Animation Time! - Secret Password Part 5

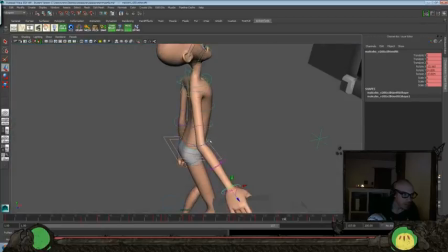3049s
Oh, something's going on there. I'm not going to worry about that just yet. Probably come back and bite me in the butt for not fixing it just yet, but that's okay.
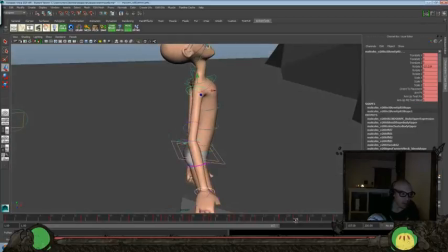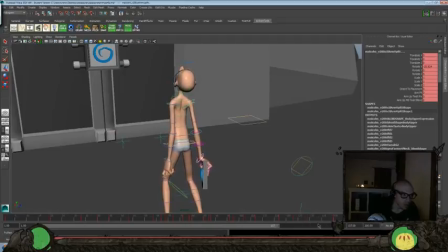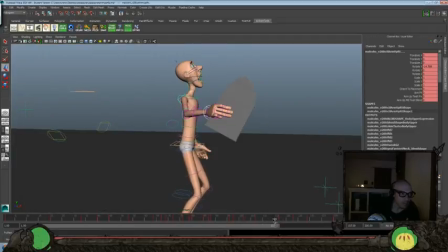I think that's fine. 129's fine. So we'll get 127 to hit at about 122.
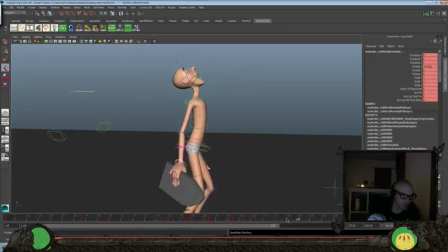Maybe even a little faster.
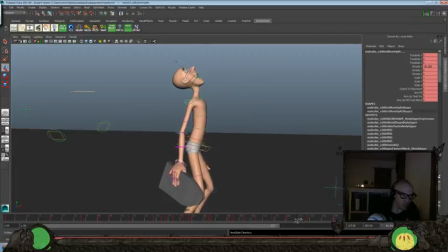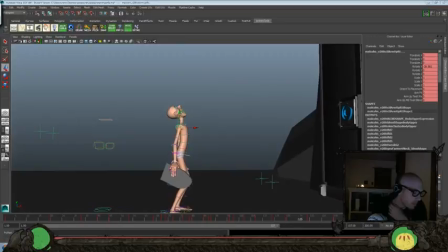3111s
Okay, let's just do a play blast on the timing on that, see if that... Okay, it's better, but it still needs some work.
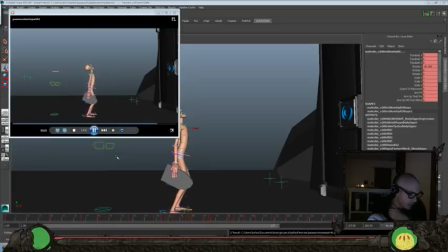3122s
But I think we're getting close to our time, so I think I think we'll probably call it for right now. So we got some stuff.
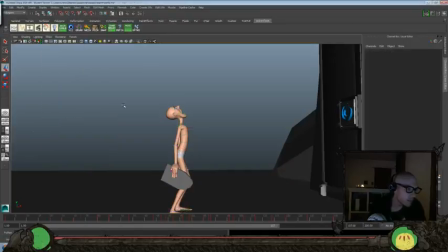3133s
Let's turn the nerve curves off and do another play blast here. But we got some good passes on, doing some of the key facial expressions in there. We got the lighting up working, which I figured that was going to take a little bit of time to get done.
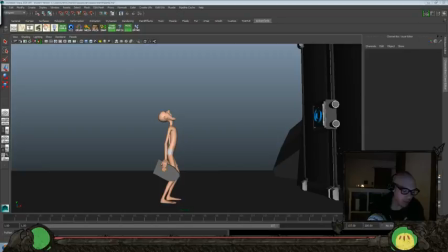3149s
So it's moving along. We still got definitely a lot to do. Now we're in kind of the breakdown phase. We've got a lot of the key moments working. Now we just want to make it more interesting for how it works, because it's just really kind of bare bones meat and potatoes for where it's at right now.
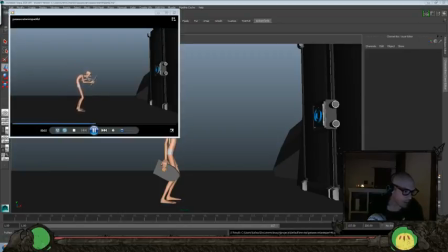3166s
So we'll do a play blast one more time. And okay, so like I said, we got some good stuff done for today. We definitely, the ending just kind of dies. There's really not that much interest in the arms in the beginning.
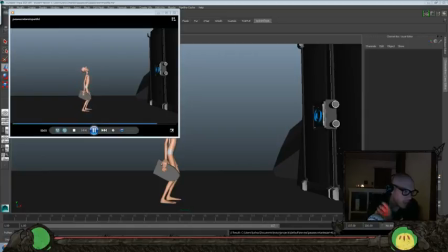3183s
I think we need to add a little bit of compression to the spine in the beginning. We need to break down the lip sync. We haven't really done anything with the lip sync, just done really a facial posing pass for the acting beats to the shot. And we need to do some stuff with the fingers,
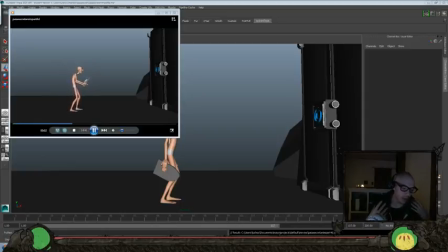3200s
and then do kind of the crying or the sobbing shoulders at the end. So there's still lots of work to be done, but I feel like that was another good step. I like the idea of the flashing things. I think that helps sell the idea of what's going on there by getting that lighting in there.
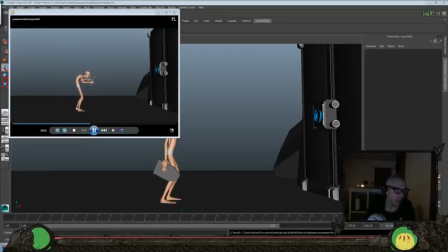3219s
So it kind of directs the eye to what it's supposed to be, the main kind of keynote of how this is working or not working.
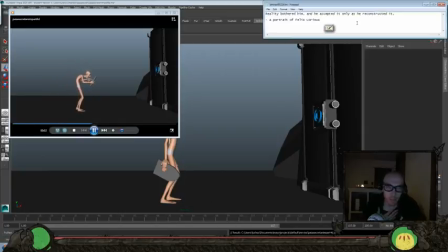3227s
But let's take a look back at where we started. We were looking at the beautiful work of Félix Lorioux. Again, comments down below. Let me know. I'm sure I butcher names all the time, not intentionally. He said, or at least was said about him, reality bothered him, and he accepted it only as he reconstructed it.
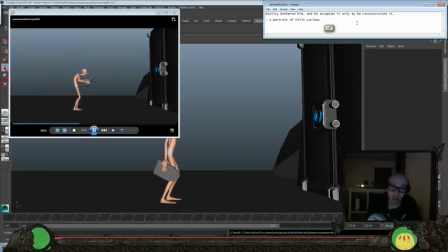3245s
So if you're unhappy with the way things are, and you're a creative person with a wonderful imagination, try and reconstruct things in a better way and be that
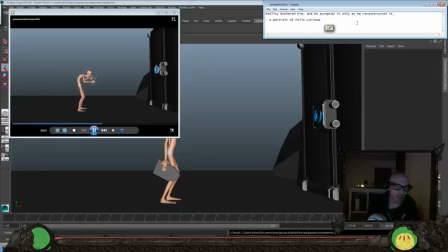3260s
example for other people in all aspects of your creative life and beyond that as well. So thanks for hanging out with me. I love you guys lots. Thanks for all the likes and subscribes. I think we're still working on this shot. It's got a long way to go.
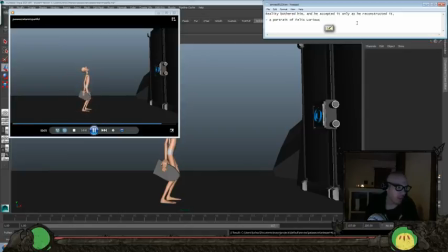3275s
There's definitely a lot of stuff that needs to be polished and pushed here with it, but the main idea is starting to come together here.